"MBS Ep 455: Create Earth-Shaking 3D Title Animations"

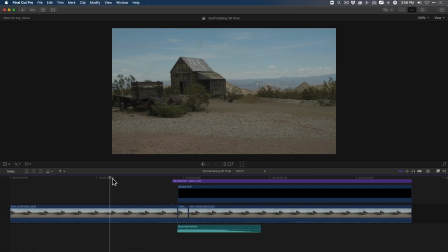0s
Welcome to another edition of MacBreak Studio. I'm Steve. This week, I'm going to show you how to create this effect.
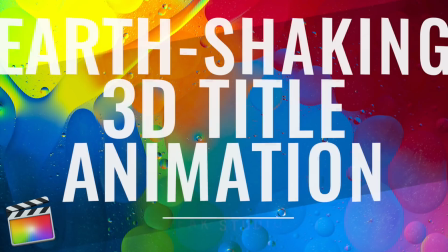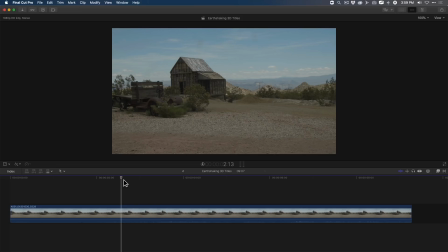11s
Here I have a clip of a recent trip to a ghost town near Las Vegas, Nevada, and I want to start by adding the text element to this by moving my playhead, pressing I to set an endpoint, then Control T to create a connected title.
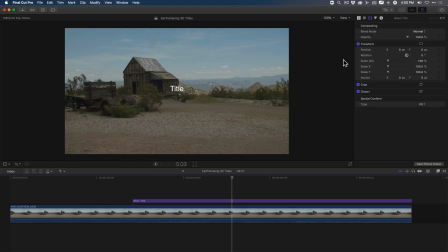30s
I'll then open the inspector by pressing Command 4. Then in the text inspector, I'll enter the location. I then want to turn this text into 3D text by scrolling down and placing a check next to 3D text.
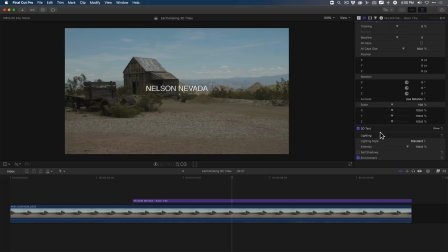49s
Now, instead of creating the look of this 3D text from scratch, I'm going to use one of the very helpful built-in 3D styles templates. I like Monolith because it makes the 3D text look very heavy.
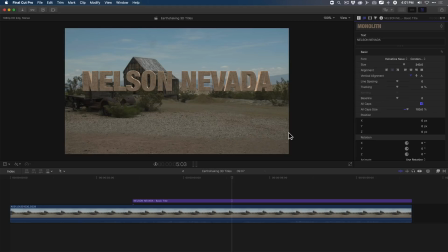66s
So when it falls out of the sky and lands on the ground, thereby causing the resulting shake in the frame. However, I still want to make a few minor changes to the 3D text. So I'm going to scroll down, reveal the 3D text properties.
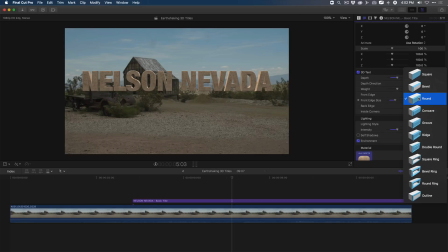85s
And right now the front edge is set for round, but I want to make the text hollow by choosing square ring. I like the square ring because when I move the text, it reveals the image through the letters.
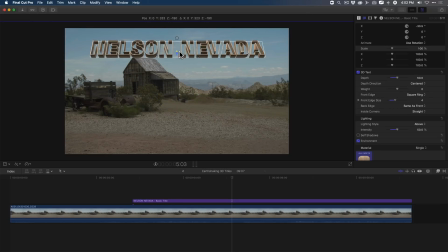102s
Now, I want this text to start up at the top, out of frame, and drop down into frame. Now, you would think that you could animate the position properties of the 3D text using the inspector.
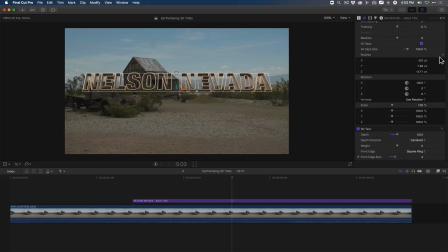118s
But for reasons I'm still trying to figure out, Apple never gave us the ability to keyframe the position or rotation parameters of 3D text. So you're going to have to do this another way. Click the Video Inspector button at the top of the inspector, then use your Y position controls, and then scrub in the Y hot scrubber to move your text off screen.
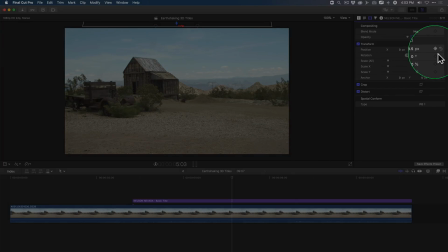139s
Notice that I can keyframe the position properties in the Video Inspector.
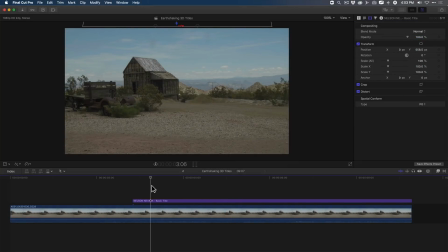144s
In the timeline, move your playhead to the beginning of the text object, then set a keyframe. Because this is a heavy stone object, it'll only take a few frames to hit the bottom of the frame.
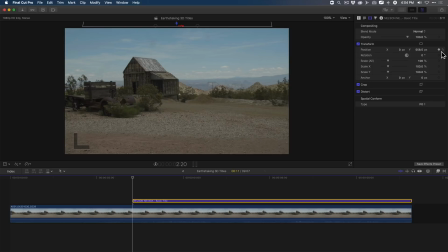158s
So I'm going to tap my right arrow key 3 times to move the playhead 3 frames. Then using my Y hot scrubber, I'm going to drag downward to position the text in the lower part of the frame.
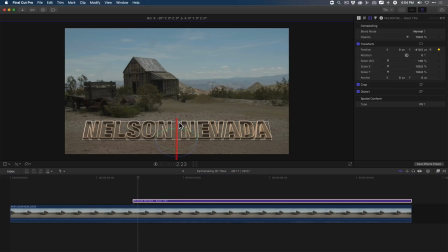174s
And while I'm here, I'm going to rotate the text along the x-axis to make it a little flatter in alignment with the ground. So let's play that back. Okay, that's great, but nothing happens when the text hits the ground.
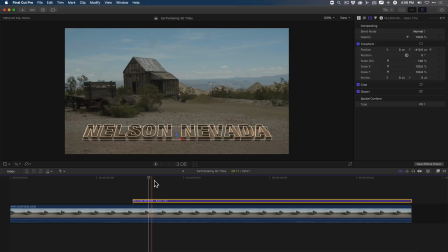191s
And I'd like the ground to shake a little bit as it makes contact. So using my arrow, I'm going to find the frame where the text lands, then hold the Command key down, tap the down arrow to select the background video clip and press Command B to blade the clip.
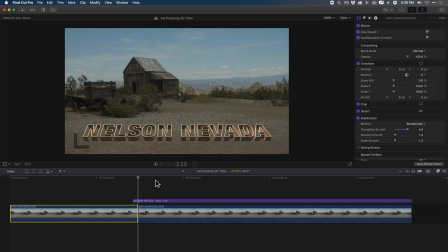210s
I'll move the playhead forward about 5 or 6 frames. Press C to select the clip and press Command B to blade again. Open the effects browser by pressing Command 5. Locate the earthquake effect.
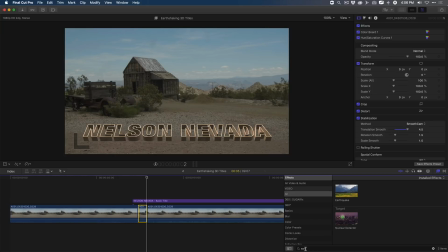227s
By the way, you just select all and you can enter it in the search field and just drag and drop it on that little clip. Then close the effects browser. If I play this back, you'll notice there's a subtle shaking,
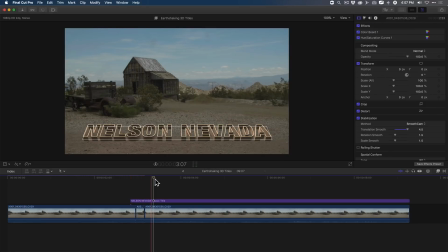245s
but I want it a bit more dramatic.